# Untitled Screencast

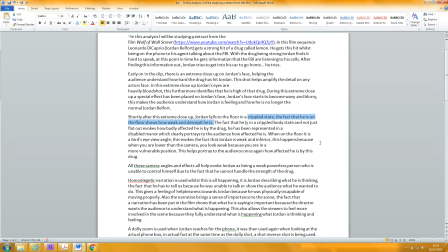[4:08]
This doesn't, the fact that he is on the floor shows how weak and decrepit he is. Yes, you go on to talk about the bird's eye view angle,
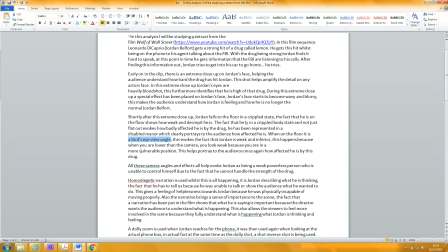[4:21]
but I think you need to talk about how the camera sort of follows him to the floor and then holds the shot above him while he tries to get up and reach forward.
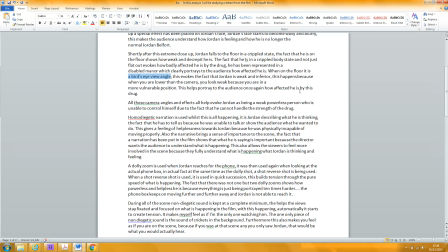[4:41]
I just think you've kind of repeated yourself here. So how weak and decrepit he is, how affected he is, weak and inferior, how affected he is. You need to say, make your point here, and move on, because here again you say
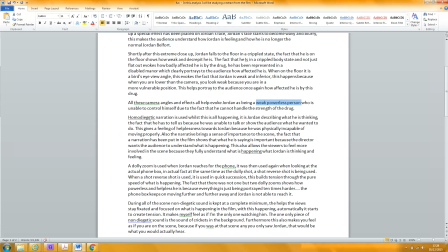[5:01]
weak and powerless. Okay. There's more technical stuff that you could unpack, I think. For example, I
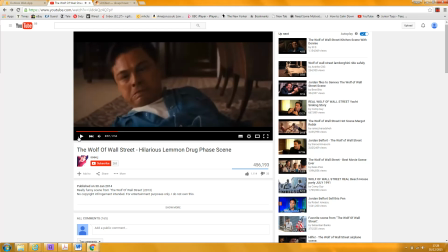[5:12] discovered a whole new phase, the cerebral palsy phase.
Okay, so this overhead shot
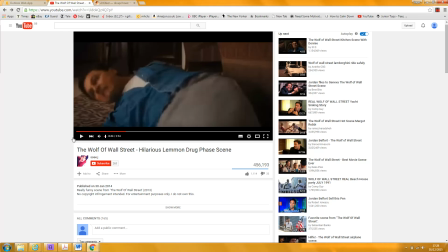[5:29]
is combined with the narration of him talking about the cerebral palsy phase and telling himself to stand up and realizing that he can crawl.
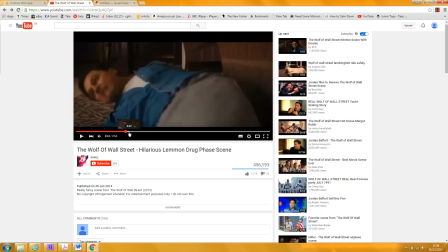[5:44]
So you might want to say, well, the audience are given an insight into his helplessness by the voiceover. And again, this is used for comic effect.
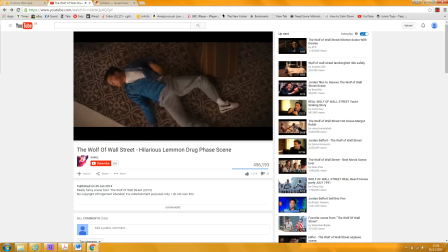[6:04] Okay, walking's out. I think. What else is there? Yes, I can crawl. I can crawl like Skylar.
I tried to find out what this crawl like Skylar was. I have no idea. Nobody seems to know on the internet.
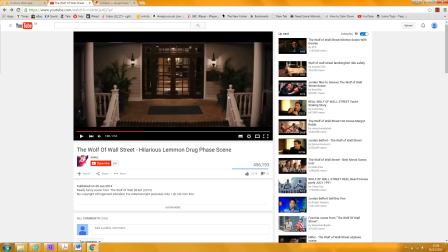[6:20]
And then you get the cut to this wide shot showing the front of the house with him absolutely in the center of the frame. You can see how it's sort of very formal shot framed with the pillars on either side. Almost as if he's the doors are going to open and he's arriving
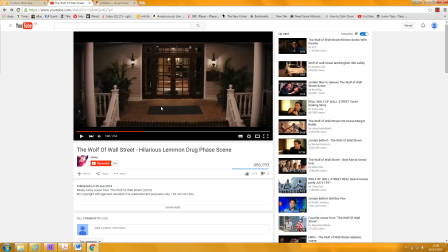[6:41]
in like the Shah of Persia arriving or something, or like some very important figure. And this is obviously ironic because here he comes slumping through the doors.
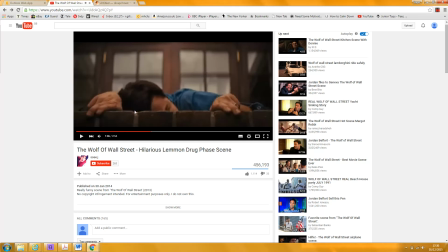[6:54]
You see the camera gradually coming down towards him, and then it cuts to this close up of him crawling over the lip of the steps. Let's just go back to your piece.
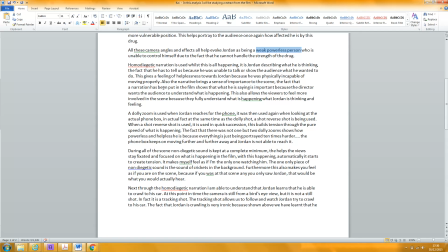[7:12]
Yes. I mean, I don't think it is that important. I mean, I think it's there for comic effect, as I've said.
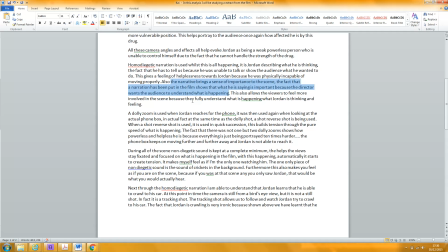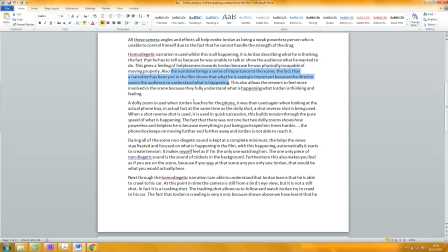[7:36]
I guess the thing is that it's the juxtaposition of the clear and detailed and funny account he's giving of what's happening to him, and the visual
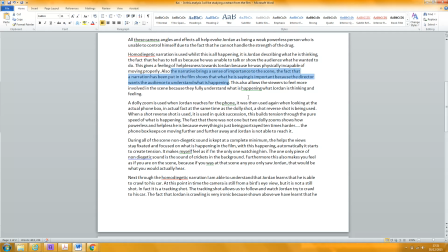[7:55]
content of him appearing to be almost completely helpless. Okay.
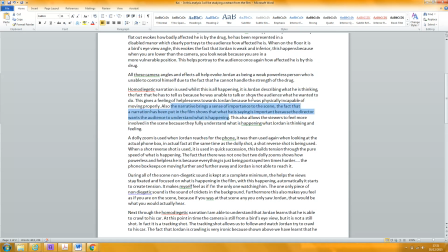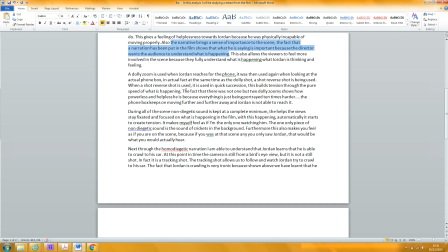And again, we're powerless and helpless here.